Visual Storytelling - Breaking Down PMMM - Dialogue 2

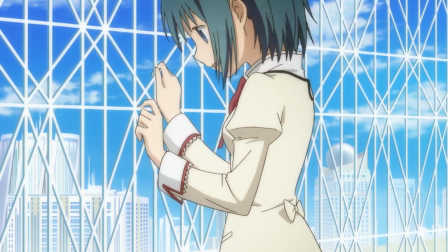1647s
So while they are on a sort of a cage up here,
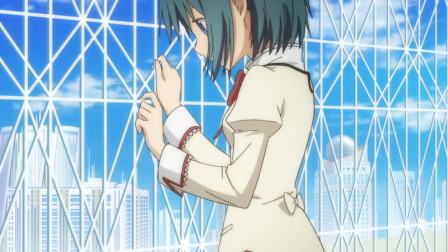1651s
it's from inside the perspective of the cage in sort of like that famous avatar scene where it's shot from inside
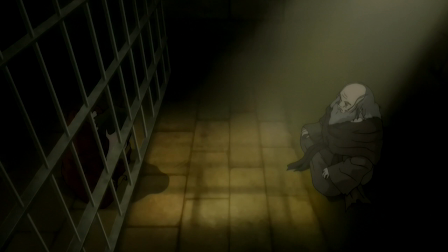1657s
Uncle Iroh's prison cell and it makes him seem like the one who is free versus his nephew who is outside the cell but actually shot in a way that imprisons him. I think this setting here really gives the impression that there is this endless sky above them,
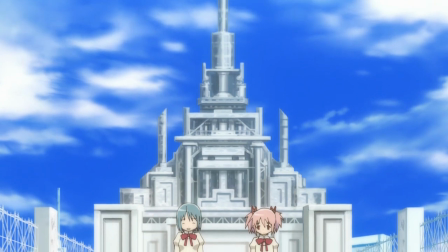1672s
that there is this weight that is pressing down upon them, and there is this kind of barrier to fulfilling that infinite possibility.
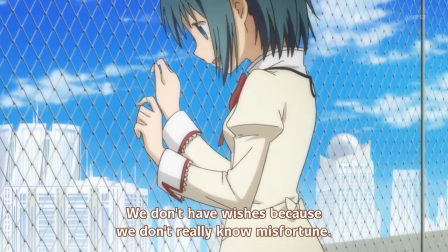1681s
Also, the blu-ray change away from the chain link fence really makes for a much better,
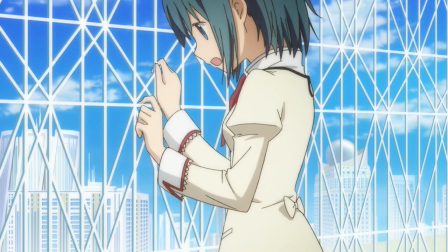1686s
clearer picture, and which is again why I think it's one of those time-saving measures that was corrected when they had a little more breathing space in the production.
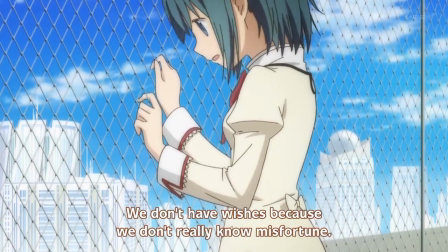1695s
So anyway, on to Sayaka's dialogue. Obviously, she's definitely talking about Kyousuke.
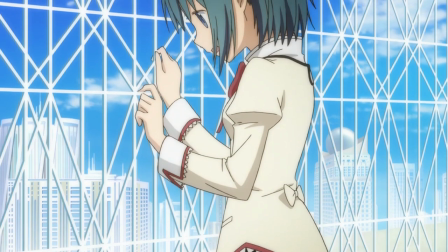1699s
She's kind of floating this idea out there that is it okay to make a wish for someone else?
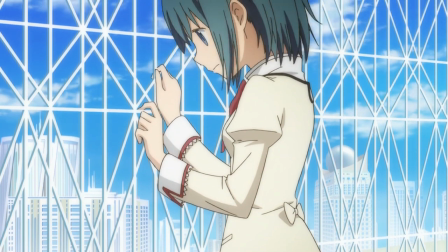1704s
She can't find any concept that she'd willingly give her life for, even though she acknowledges those do exist, but it's heavily implied that she has a person who she'd give her life for. So I guess this is kind of the first time we get to crack open that nut and judge the characters of the show.
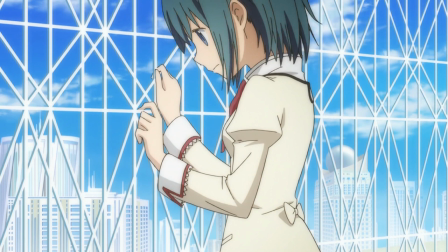1721s
Do we say Sayaka is foolish, is an idiot? Maybe, kind of. It's not without reason and completely understandable though. Isn't it just and righteous to sacrifice yourself for the sake of someone else? Isn't that what Kyoko, Madoka, and Homura all do?
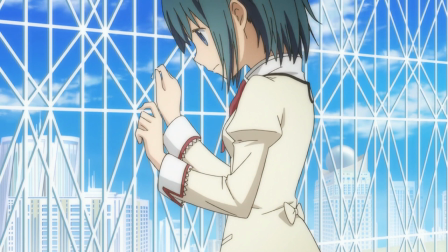1737s
And even in the final episode, when Madokami offers her the chance to undo it, she still chooses not to. There's a lot of actions over the course of this show that we can judge as the morality police, but I think that's missing the point.
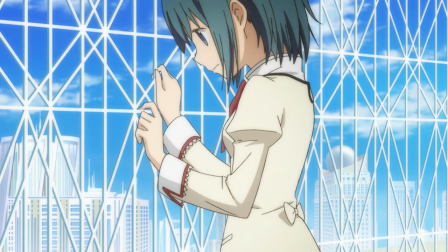1752s
The point, as ever, is empathy. Not so much logic and optimizing the most return on your wish versus the least amount of pain, but instead knowing and understanding others' feelings and why they chose to do what they did and respecting that.
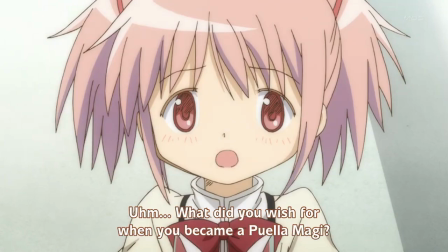1767s
And that's exactly how Madoka treats Homura. Of course, she can't answer Madoka's request for telling her her wish.
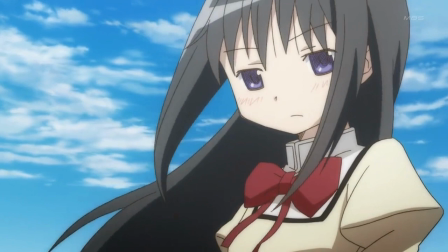1776s
I just think it's funny that in the past I've done these and I've been like, well, if they had only done this right here, then things in this story would have been completely different. But that actually is addressed in episode 10. It's really the only way that a plot based around the lack of communication and deliberately withholding information can work.
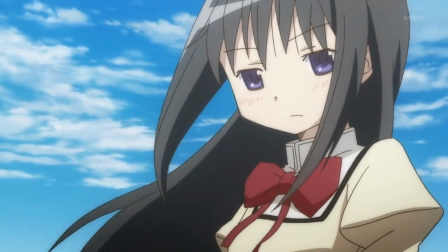1794s
But this is one of those points.
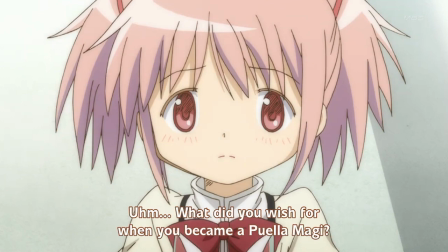1796s
I think one of those pressure points where the show steers clear of coming back to being a normal magical girl show Leaving the scene I'd like
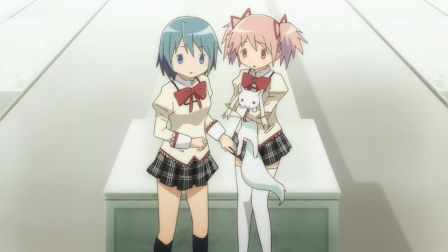1805s
to acknowledge that Homer again Entered from the top middle of the screen and left via the top middle as well Also aside from her very little movement
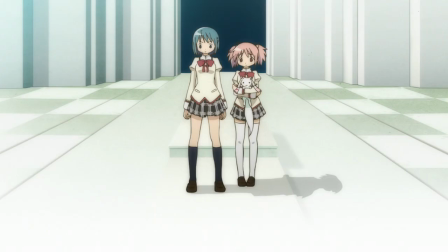1814s
in this scene Which you know makes sense with the characters stuck thinking about things and at last we get the opportunity to talk about one of my favorite things Morning rescue
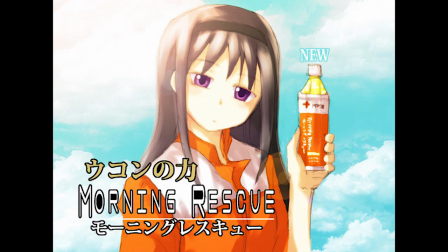1826s
Nah, I'm just fucking with you, but it was funny that they left in these commercials for the original TV airing in Codes.
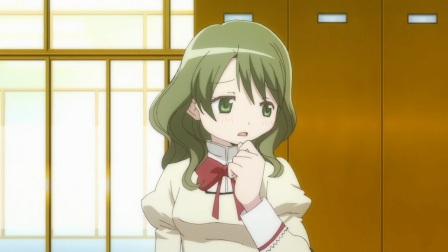1832s
We get a repeat of the Hitomi joke from earlier, kind of furthering it as actually not a joke, and really what she perceives, which is good for her actions on Kyosuke.
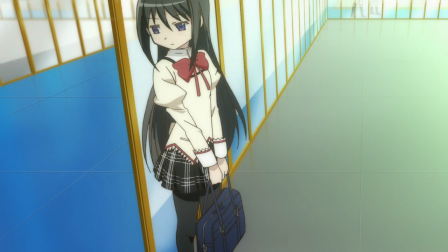1841s
And we get Homura creeping, coupling that with how she only addressed Madoka in the previous scene,
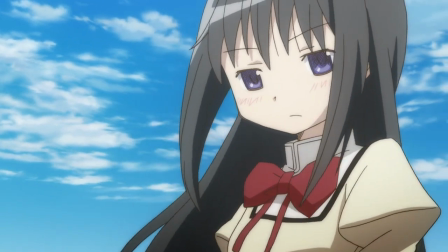1845s
how it flashed to a full screen of Madoka's face when Homura is asked what her wish was.
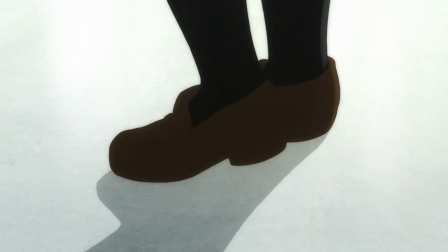1850s
We can kind of infer that whatever she has going on is directly related to Madoka.
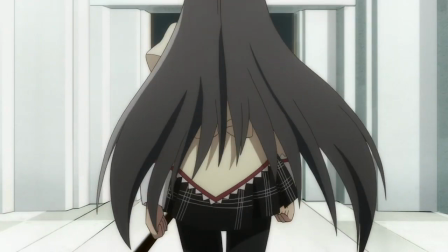1855s
Also, I think the show's really mean here. We already touched on how Kyubei was bathing earlier, how it has the little smile.
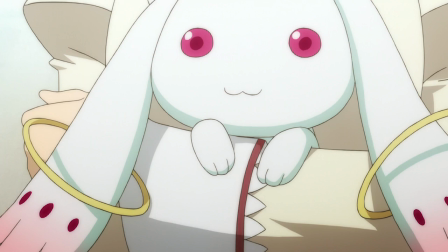1863s
But in these back-to-back scenes, it's also shown eating and enjoying eating.
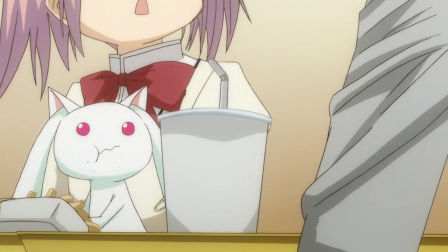1868s
That's a character much closer to Artemis than it is to the dispassionate Yuki Nagato that it is later in the series. One of the show's greatest wins is the deception on Kyubei, how that is going to be the trope that is inverted.
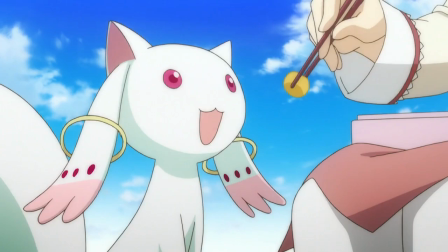1881s
To the credit of the creatives, though, we can really see how the character could be influencing this. We'll give Q-Bay the benefit of the doubt that it is putting up a facade to be able to trick these characters.